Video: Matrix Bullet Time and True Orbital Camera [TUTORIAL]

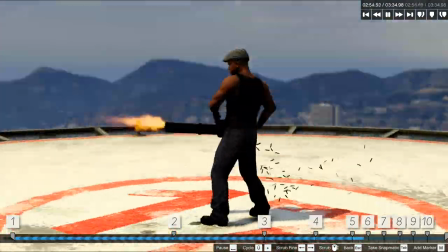The image will start to tear a lot beyond this point, and I don't even know why you would want to go faster than this.
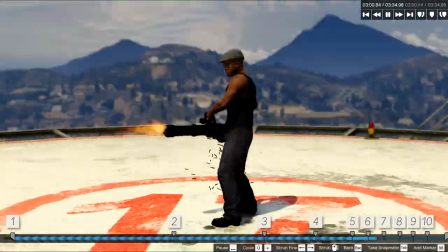The experience may be different for you. If you can crank it up without getting that visual bug, let me know.
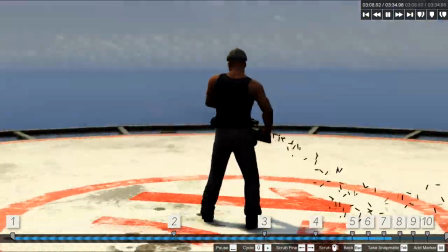Also, the higher the rotation speed is, the more you will see if the character is off-center from the anchor point of the rotating lucky wheel.
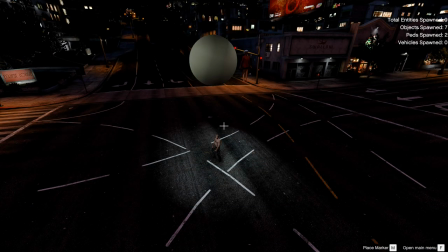Advanced techniques. Let us now move on to how you can refine this technique for your cinematics.
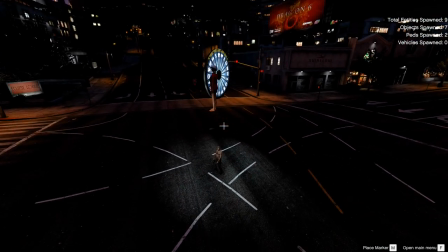For this one, I will keep the setup visible so you can see what's happening. Also, it will be out of shot anyway.
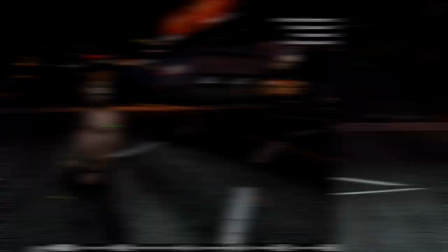One key element is the lighting, especially in dark scenes.
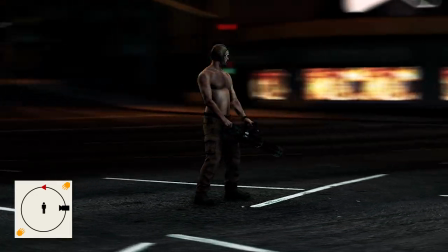If you choose to spawn light props that are static, you can, for example, illuminate the character from both sides.
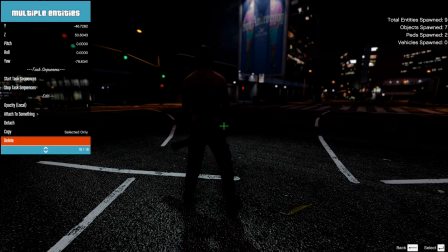Otherwise, it will be invisible once the cam films from behind.
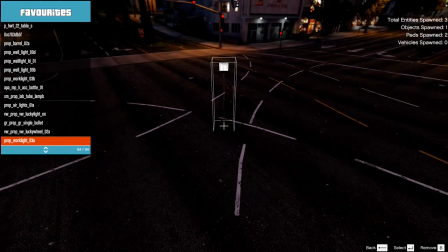Alternatively, you can attach a light source to the orbiting pad, for example this work light right here.
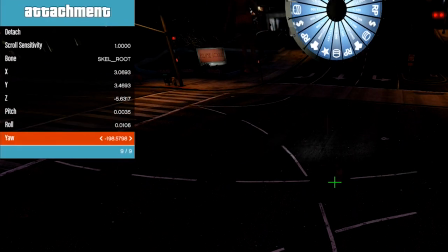As you can see, it is moving along with the orbit now. Make sure to point the light source towards your character by changing the yaw value if needed.
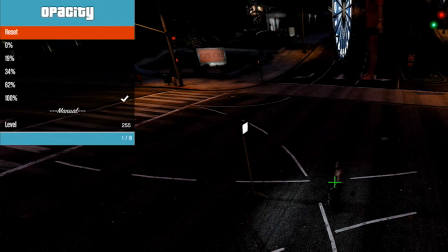You will now run into the problem that you can't turn this object's opacity to 0% like the others, because then the light will disappear too.
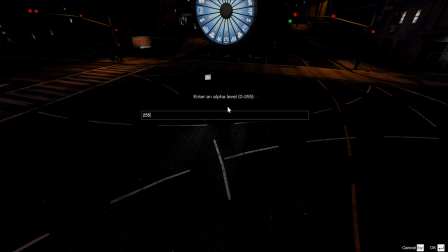In this case, you go down here and change the level from 255 to 1.
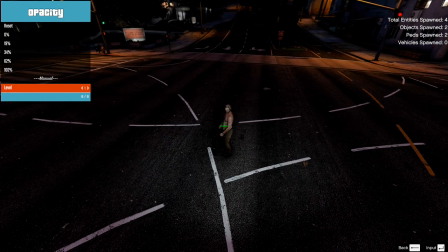The light is still there, but the prop is gone. If the light is too dim, just make one or two copies of it.
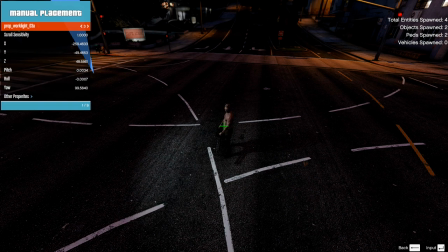They are all attached automatically.
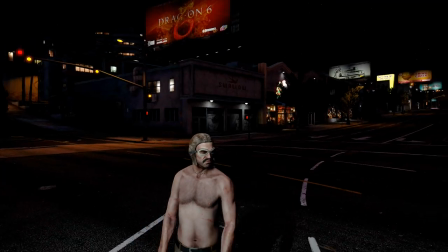Let's record this clip.
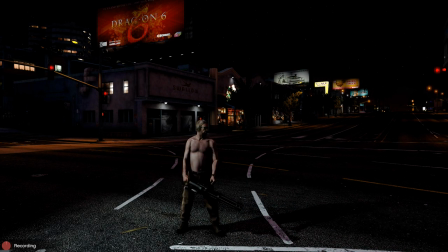In the Rockstar Editor, this time it actually matters where you place the camera on the orbit, because of the light source.
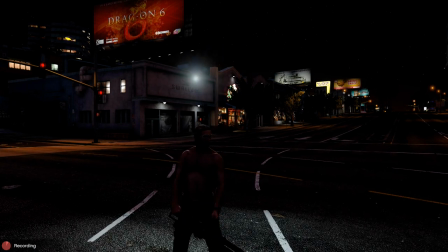You can still place it anywhere you want, but it will look differently.
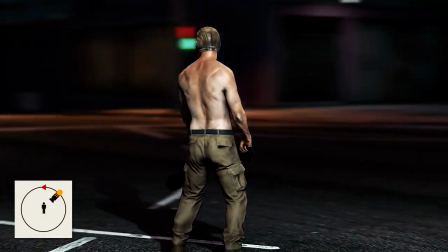You can place it in the same angle as the light prop, giving you full illumination at all times.
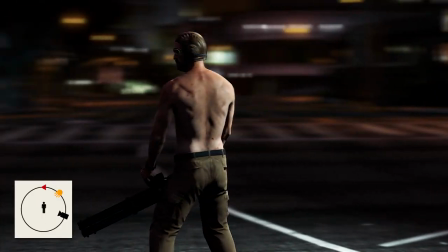Or you place it in a slight angle on the orbit, which creates these cool hard shadows.
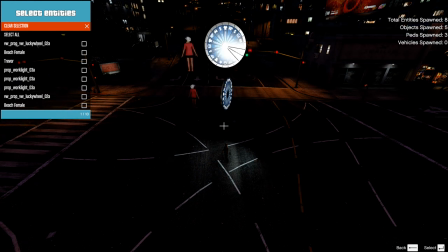Another creative technique would be to attach the light source to a second lucky wheel that spins in the opposite direction than the one with the invisible pad.
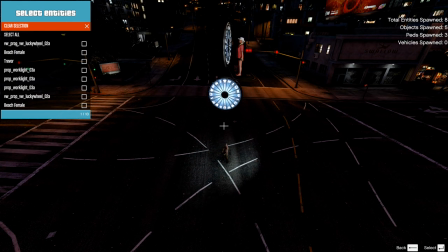This way you get an interesting dynamic between light and camera.
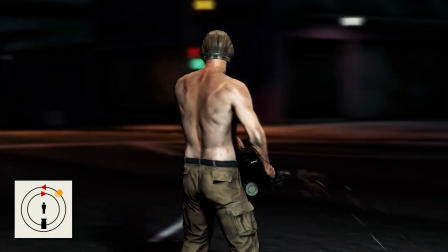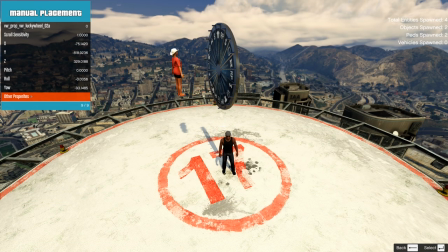Up until now, the character was static all the time. But what if you wanted to let the character walk around with an orbital camera? This is a little tricky because attaching the lucky wheel to the player will change the angle of the object,
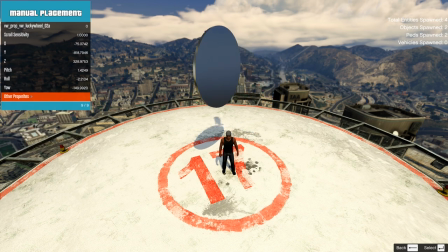and therefore the camera will not orbit in a perfectly horizontal fashion anymore. Plus, it will wiggle due to the character's movement.
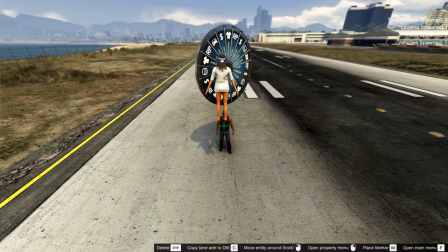To avoid this, you can do the following. First, you create the spinning lucky wheel setup as shown before.
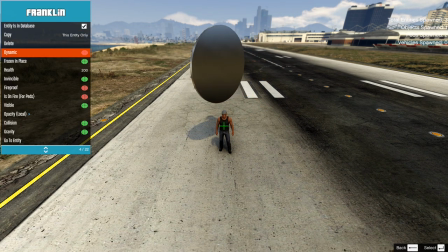The visible character needs to be frozen in place for this to work.
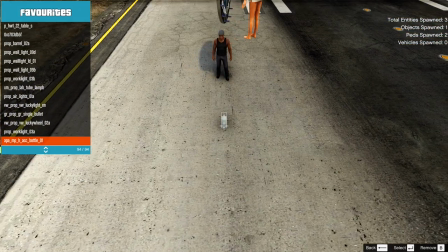Then you spawn an object like this bottle and attach the visible character as well as the lucky wheel to it.
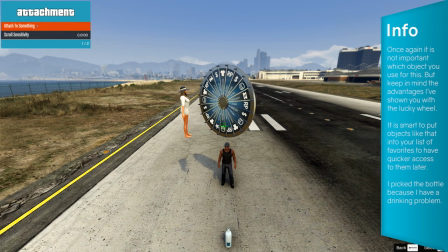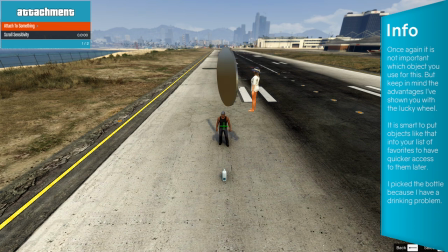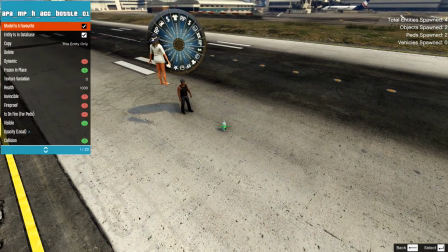Then you go to the task sequence menu of the bottle and give it a task sequence called Achieve Velocity.
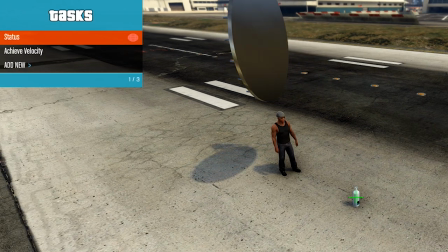You can set the duration to whatever you need for the scene, let's say 10 seconds.
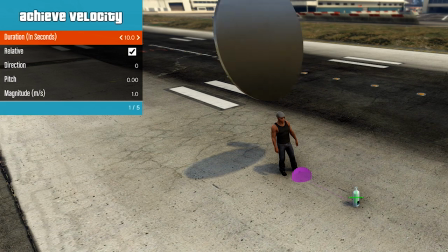Next, you choose the direction. There's the pink sphere again. Uncheck the relative box here.
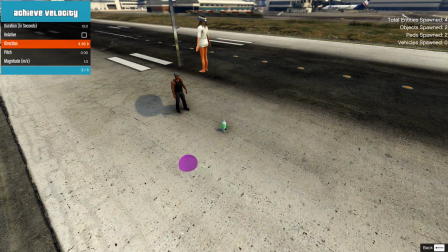Align the sphere with the direction your visible character is facing and where it is going to walk to.
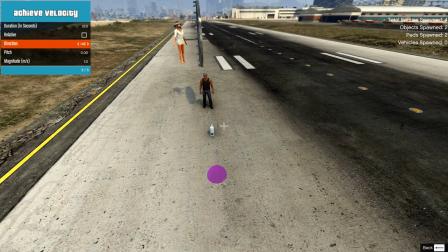The speed of the movement should roughly match the walking speed of the character with the value magnitude.
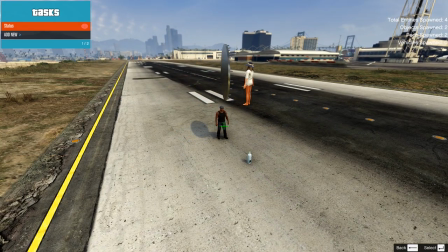This is easier to do if your character is already playing the animation, so you create a task sequence for it called Play Animation.
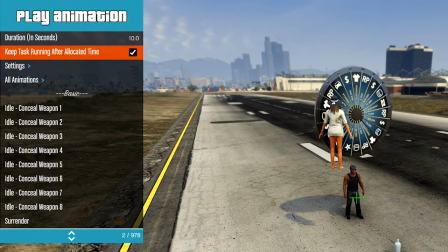Check this box here and search for any loopable walking animation, like this one.